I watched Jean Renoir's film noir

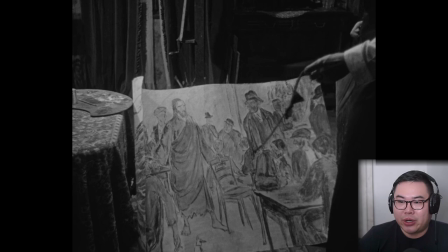So while Long is able to do a lot of interesting things with the story, he also still has to do it within the shadow of Renoir and like make conscious choices that either affirm or deviate from what Renoir did first.
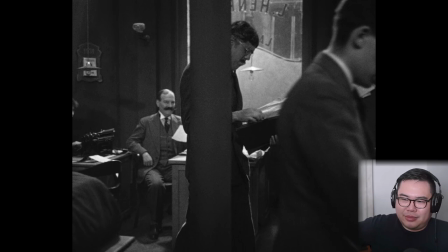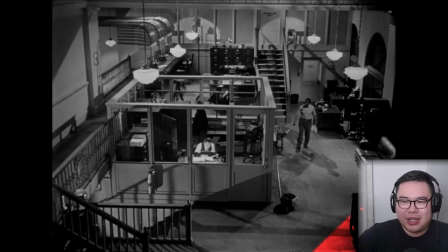Like this shot in Scarlet Street, or the setup, the design of this office, it's so huge and sprawling, and it really gives you kind of sense of how confined he is within it, how small of a cog he is within this.
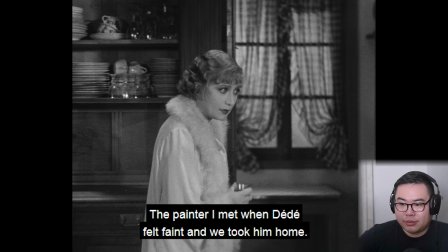Maurice m'a fait quitter ma famille, il m'a installé ici. Maurice? Ben oui, Maurice, c'est Stan que j'ai rencontré la fois que Dédé s'est trouvé malade et qu'on l'a ramené chez lui.
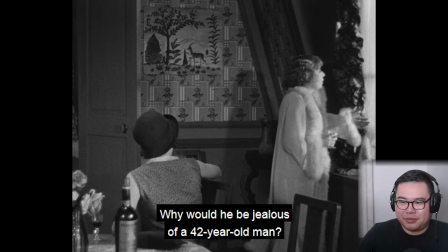C'est pas Dédé? Bon, Dédé est au courant, bien entendu. Ben voyons, il peut pas être jaloux d'un type de 42 ans, tu sais.
I'm gonna pause for a second. It's like, I'm really, really early into this movie, but I'm getting really excited just drawing the comparisons. It's pretty interesting already, the kind of differences that are made. And it's also weird to see how kind of like the differences function like on like different fault lines. Like already I'm getting ideas of
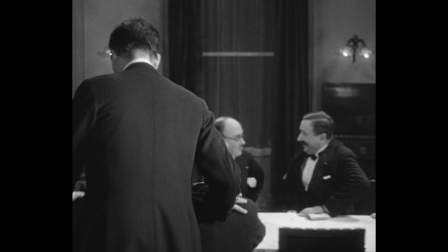how like visually interesting this adaptation is.
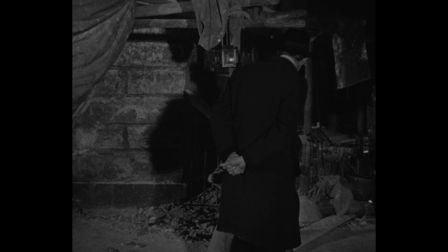Like Renoir is taking profuse liberties with camera movement, with darkness in scenes, with
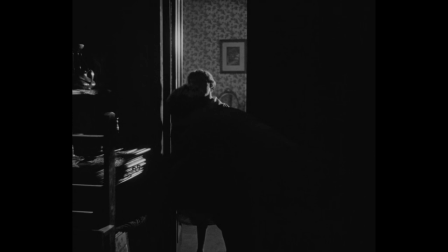breaking up the compositions, basically keeping things really dynamic and visually varied.
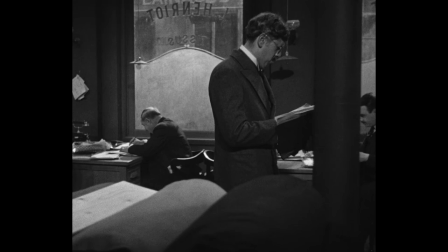And while there's like great things in
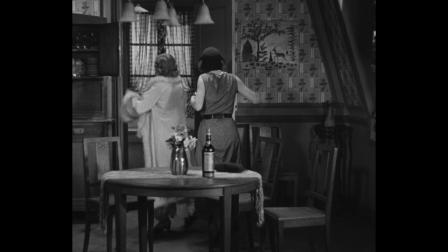along Scarlet Street, visually, from what I remember, it does take a very kind of stated, we'll say like in-house design to it, that it kind of like
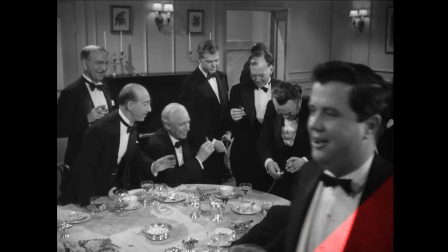obligingly has to follow a kind of a Hollywood studio system idea of familiarity.
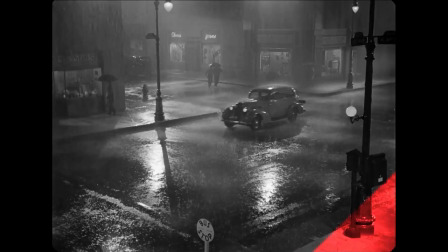So the compositions are all very studio-ish, like things that you would expect
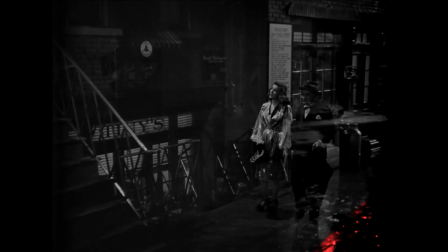a studio movie to look like, basically blocking for clarity, having two characters like center,
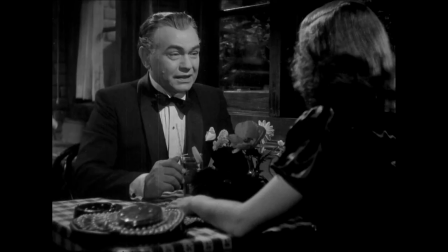like on two sides of the frame talking to each other at like a medium distance,
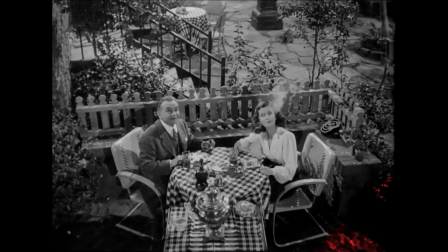not really getting too much of a sense of geography, looking kind of like looking like it was shot on a set, basically. And it's funny to see that contrast, but also like, so that's like arguably like a notch in favor for Renoir. And conversely, in terms of writing, I'm obviously not picking up on the subtleties of the French script writing, but in terms of structure, this is like very kind of like fast and elemental, and
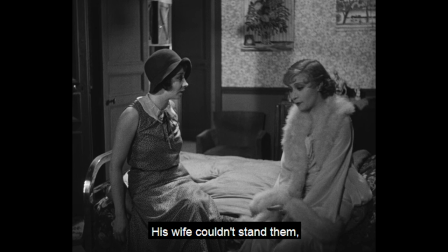the writing seems to take kind of a back seat.
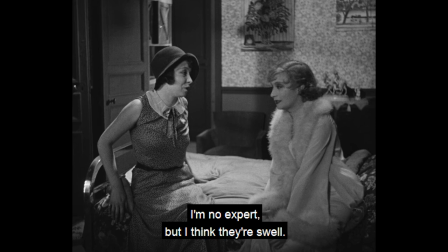It's actually advancing the plot a lot faster than Scarlet Street, and characters are a lot more open with what
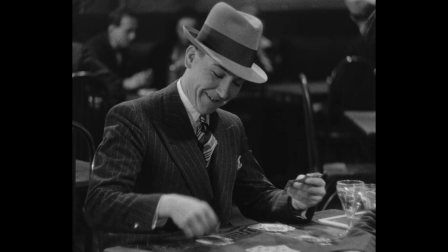their feelings or their motivations are, and it kind of in some ways replicates the feeling of the Punch and Judy show, of the puppet show, that these are characters kind of coursing through as if on a track, as if in alignment with like a commedia, and like trying to be as clear and obvious as possible. Whereas in terms of the script writing of Scarlet Street, I think it's a much longer movie, maybe.
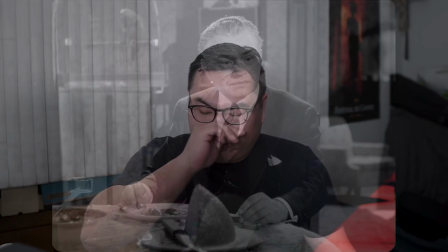It's definitely a longer movie, but there's a lot more breathing room in the script to allow like ideas to develop and fester.
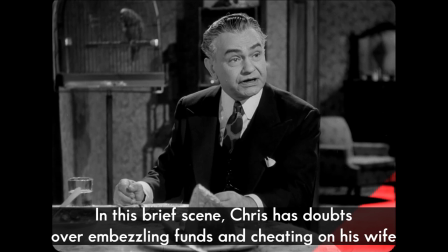It was bad enough when you used to copy picture postcards. Well, Utrillo copies postcards, and he's considered a great painter.
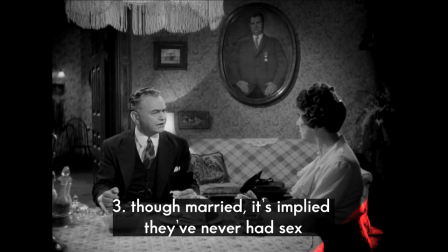Next thing you'll be painting women without clothes.